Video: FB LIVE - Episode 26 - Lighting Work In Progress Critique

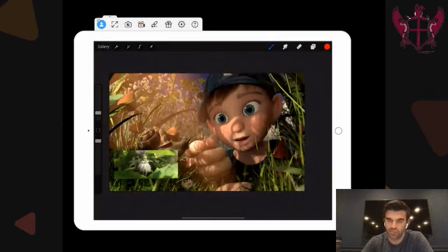24:43 So I'm going to start with just looking at the reference, and then I'll come back to yours here.
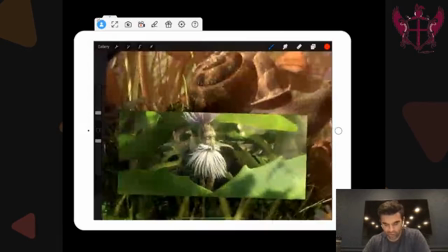24:47 So this is one of my favorite shots. This is lit by a woman named Gina Kang, who was one of my mentors coming up to the industry. And just like beautiful, beautiful bounce light coming in here, right? Just like so much beautiful value. This is such a cool color palette, right? Like it's all these greens and they're just like different variations.
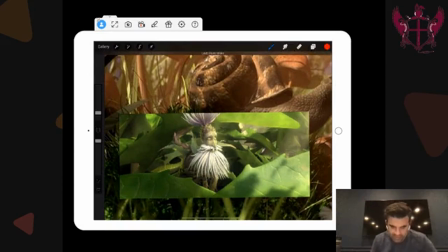25:06 And there's like a subtle bit of magenta purples, specifically in here that really allow it to kind of pop off. Again, dark values, dark values. You feel the haze back there in the distance, but that allows the foreground stuff to pop forward.
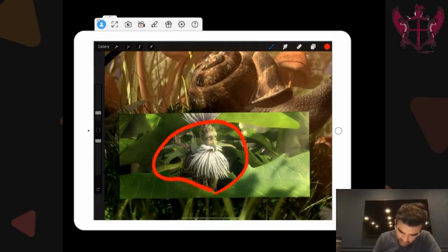25:19 And then just kind of creating almost like a circle in here with these leaves to really kind of center the focus all up on this guy. And then if you look at his face, so much shaping, right? It's almost like perfect Rembrandt lighting. There's a little triangle there, side, this pen. See if I can do this like one pixel, like perfect triangle there, like shaping left to right.
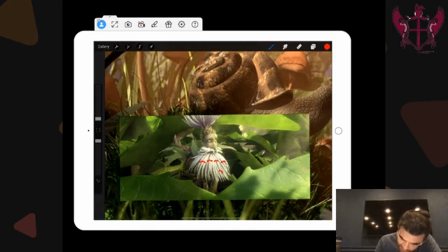25:37 Like look at the shaping on each one of these individual like tentacles on them. Just so much focus on it. Again, dapple of, we were very big on the dapple of leaves and surrounding trees on this. This was done almost 10 years ago now. So our rendering capabilities weren't what they are now.
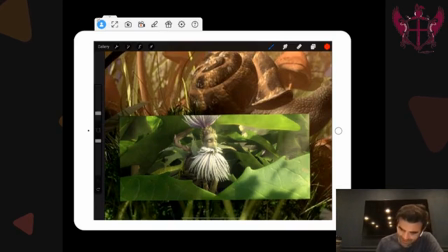25:57 So we would have to turn off a lot of the surroundings and just use gobo lighting to get those in there.
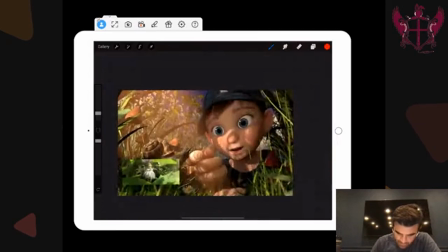26:03 And so now use this against what we're seeing here. So again, color palette's very green. Here we're getting a lot more just like it's a more wide, it's a wider value range or wider color scheme.
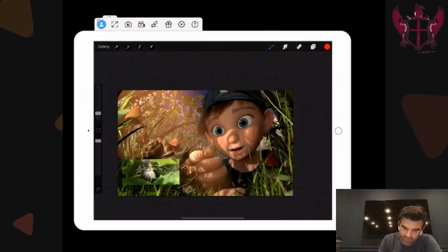26:20 So I would just really dial that in and really think about just kind of like get this background, instead of it being like a saturated blue sky, think about putting this volumetric rate back there and getting that to be like a separating point. Maybe even creating like a,
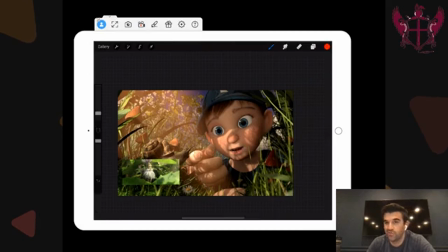26:38 maybe making it a little bit more dense by adding some geometry or even just an image plane back there to make it feel like it's like super dense. And so we can get that real green palette. Look at the shaping on this guy and try and get that similar shaping coming across him here. You're doing a good job of keeping the warmth on his hand, but this glowy element's kind of overtaking everything. So I would just kind of push that back a little bit.
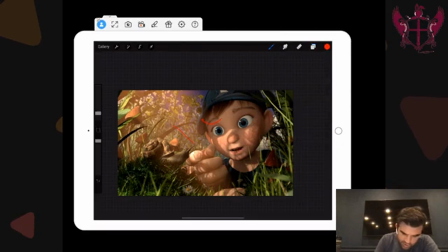26:57 Turn this off and just want to create more warmth and life out of this snail. There's just too much contrast down here, a little bit too much darkness going in here that's not really dialed into the scene. Again, dialed into the composition. Think again, tunnel, tunnel, tunnel, tunnel, tunnel.
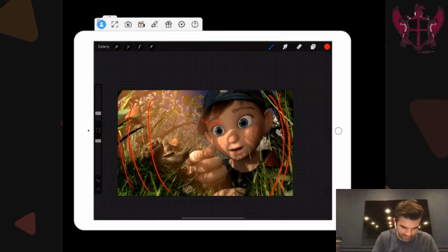27:17 Drive everything back from these dark values, maybe not right there, but like in here and in here to kind of drive everything back over the middle. Because again, like you're getting some dark values in here and then light values in there, and it's just not, it's not as focused, it's not as centered.
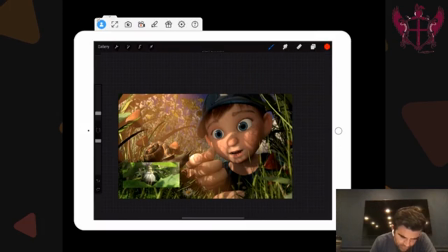27:33 Watch the edges of these. These are looking pretty sharp. When you're going through stuff, you want some depth of field in the foreground, depth of field in the background. It looks like the character's getting blurred out just a little bit. That's totally fine. Really helps keep the attention here, but let's really build a payoff for the audience, right?
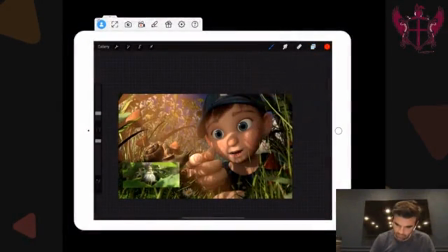27:49 Turn this one off again. Like really build a payoff here. Like make him like feel special in some way, right? Like it just kind of feels like he's being lit the same way as the mushroom, just like happenstance by the surroundings.
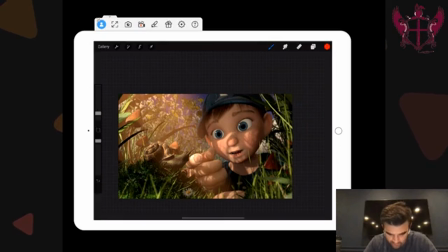28:04 So just like really kind of pipe him up and really focus on getting him looking good. So pull this out now. Okay, so I think that's all of them. Again, if this is being recorded and will be uploaded to the site as well. So if I missed anybody, feel free to let me know. Facebook is great at being a place where we can post images very easily. You already have accounts there. We can comment, we can talk about things. But like for me coming back a couple weeks later and trying to go through and find everyone, I always feel like I might be missing something. So please let me know if I either didn't get your latest and greatest or if I missed your project, and I'll be happy to take a look at it. So final tidbits, what day is it today? Today is the 26th.